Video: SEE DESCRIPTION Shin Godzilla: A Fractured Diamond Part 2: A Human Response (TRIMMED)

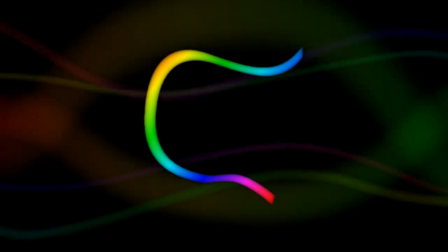2s
Hello! Welcome to part 2 of Shin Godzilla, A Fractured Diamond.
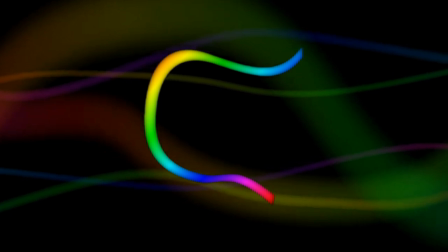8s
This part will be focused on the human side of the story, up to a certain point anyway.
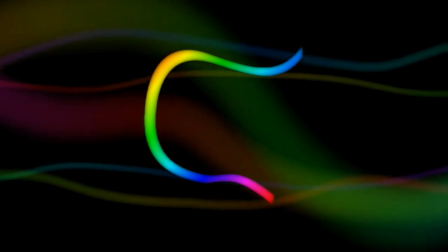15s
As before, there will be references to future sections that will not be present in
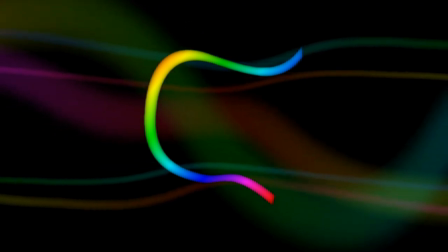21s
this video because this is only part of what will be one large video.
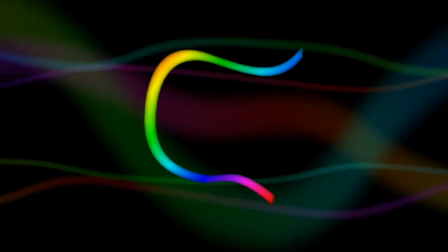27s
That being said, there is still plenty to be seen here, which will hopefully whet your appetite until the next video.
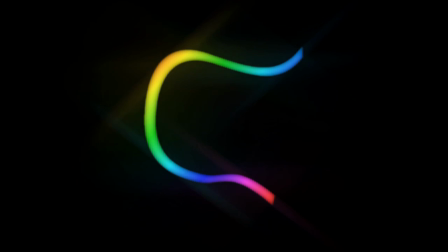35s
Right, all that said, let's get on with it, shall we?
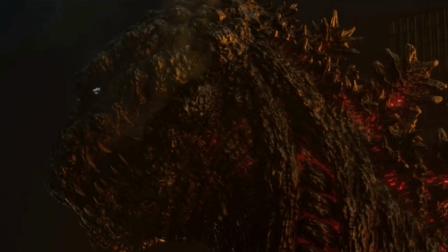43s
Taken from an angle hitherto untaken. Nor the monster, really Godzilla, without a human element.
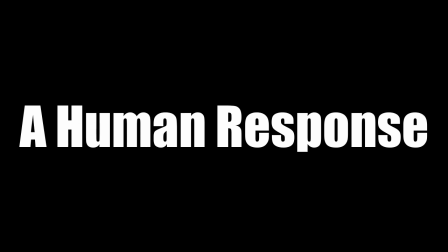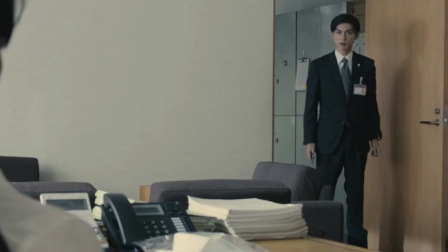59s
The human side of Shin Godzilla begins with Shimura from the Ministry of Defense telling Yagachi,
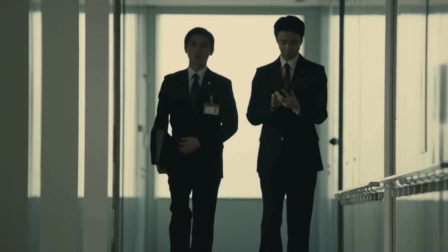66s
the Deputy Chief Cabinet Secretary, some of the details of the steam eruption in Tokyo Bay.
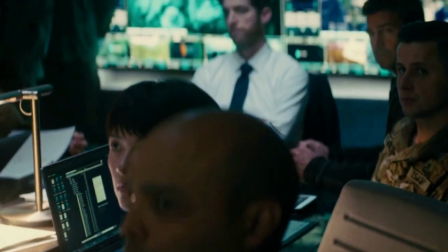72s
Normally I have to put some effort into finding out the names of characters,
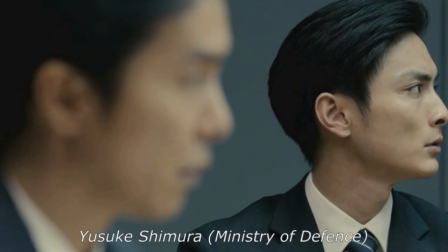76s
but Shin Godzilla decided to be very helpful and throw text up on the screen for me.
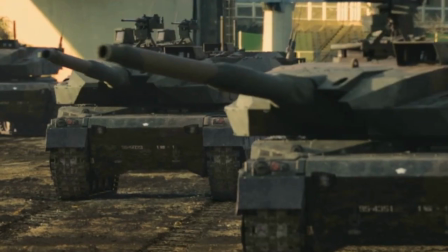82s
From characters to locations to vehicles, all get themselves a label on the screen to allow the audience to know who is talking,
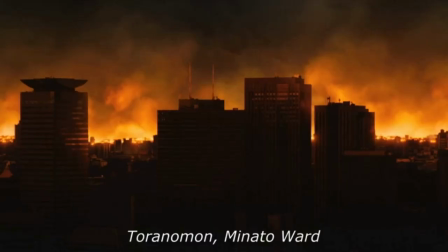91s
what this thing is, or where the film is at that moment.
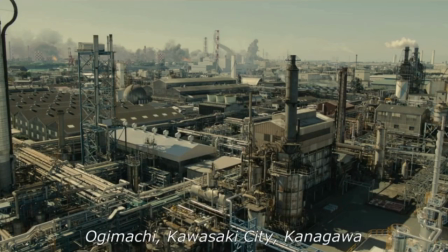95s
Shin Godzilla does this throughout its runtime, and I'm honestly in two minds about it.
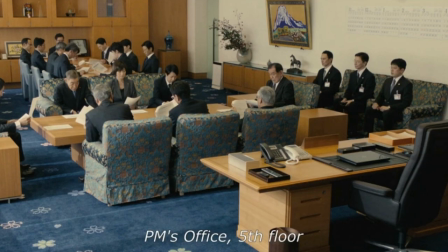101s
For the most part,
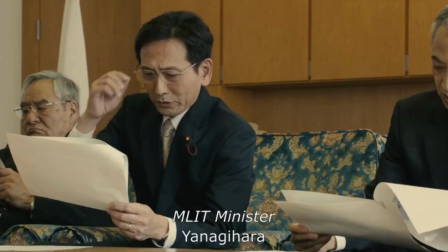103s
it gets around awkward dialogue and allows scenes to flow by preventing introductions every time a new character appears on screen.
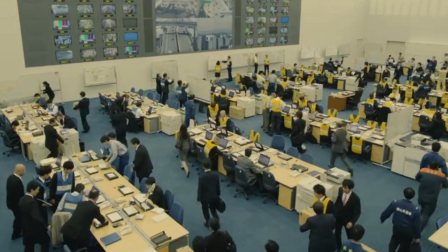111s
Are there to do a job.
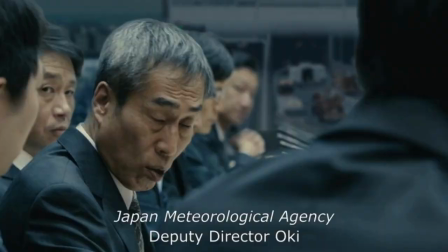113s
It also removes the required audience insert character who doesn't know anything and needs everything explained to them.
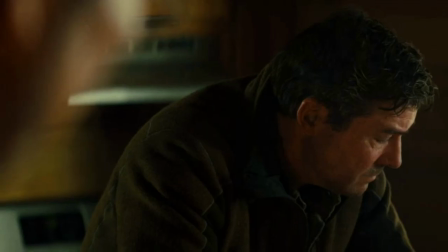122s
Even Godzilla King of the Monsters, as good as it is, does this.
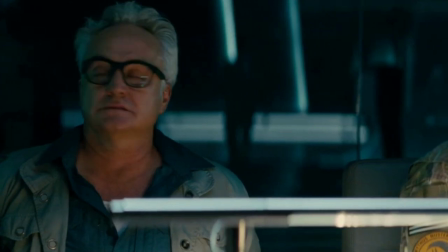128s Who is he? Sam Coleman. Something bigger, meaner.
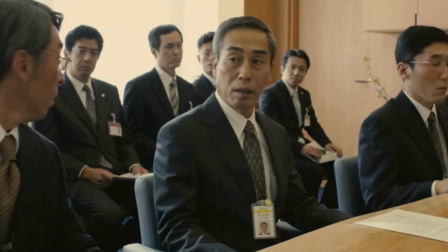133s We don't know that, Rick. Oh yeah? Just wait for it, Chen.
All that being said, I can see this as a sign of laziness.
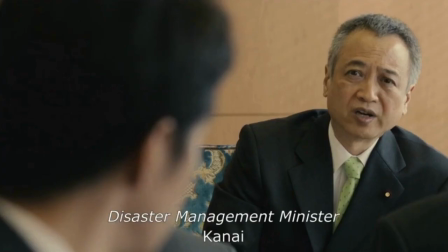141s
Rather than attempting to organically work character names into the scenes, the writers said sod it and used text instead.
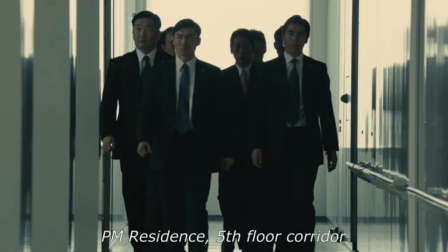150s
The text also means scenes don't have to flow visually.
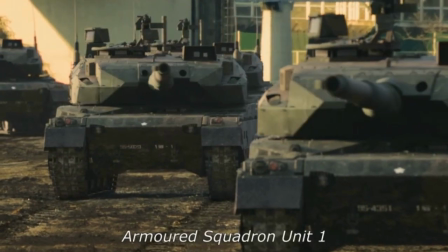154s
You can have text declare where you are every shot and not have them connected meaningfully.
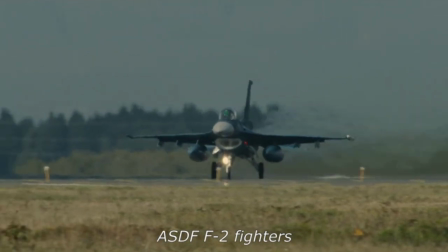161s
This is all using a pessimistic mindset though. Given the amount of benefits the text provides, I doubt it was done flippantly.
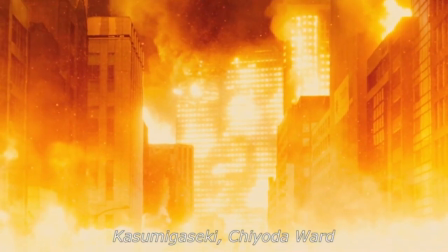170s
However, I imagine it would be an arse and a half to keep up with all the text in a dubbed version of the film,
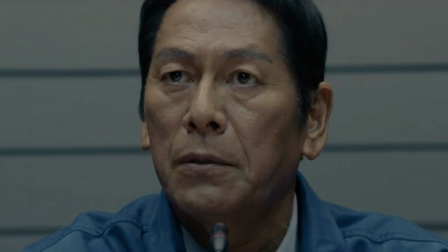177s
by the use of the text, but we'll get there when we get there. Back to the events of Shin Godzilla,
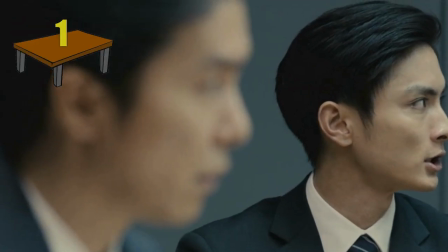185s
Yagachi and Shimura enter the first meeting of this film and begin asking questions about the boiling sea,
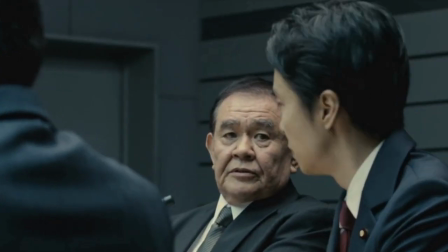192s
not many of which have answers yet.
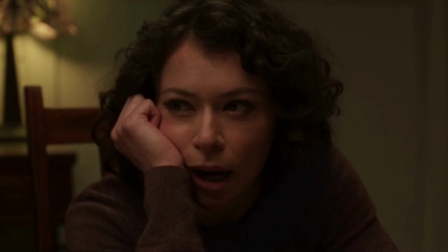195s
It's decided any decisions will be put on hold until the and if that sounds overly bureaucratic, then the film is doing its job.
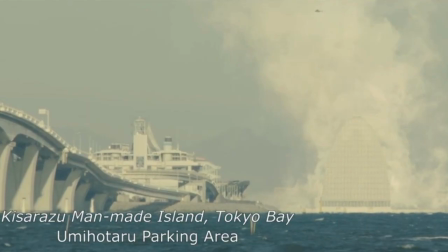205s
At the site of the growing disaster, the
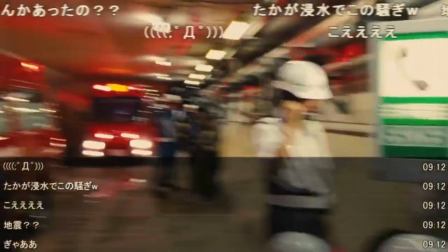210s
the general public in this film.
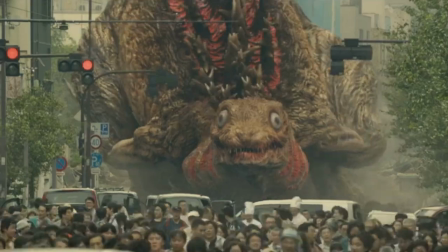213s
Catastrophe is one more point of interest on the road of life, until it takes an interest in you, before the second meeting of the film.
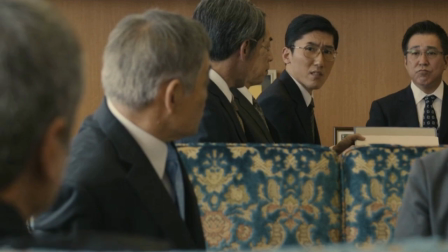222s
It is true there are a lot of meetings in Shin Godzilla.
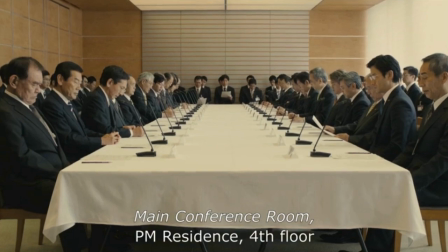226s
Before Godzilla runs back into the sea, there are 10 different meetings that take place,
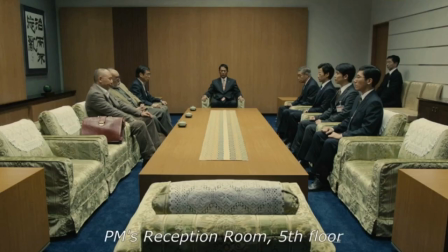232s
from casual to private to critical.
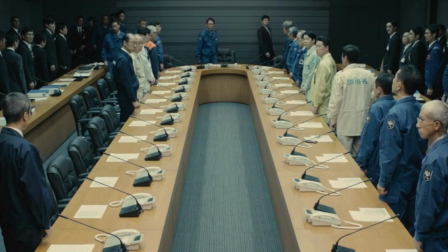236s
Seeing these happen, seeing the film going from one room to the other, looks like a farce, and,
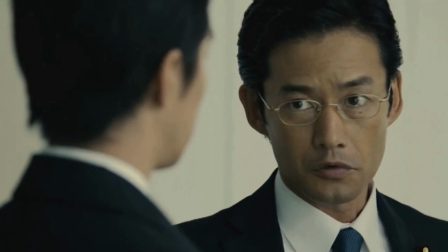243s
unfortunately, it is.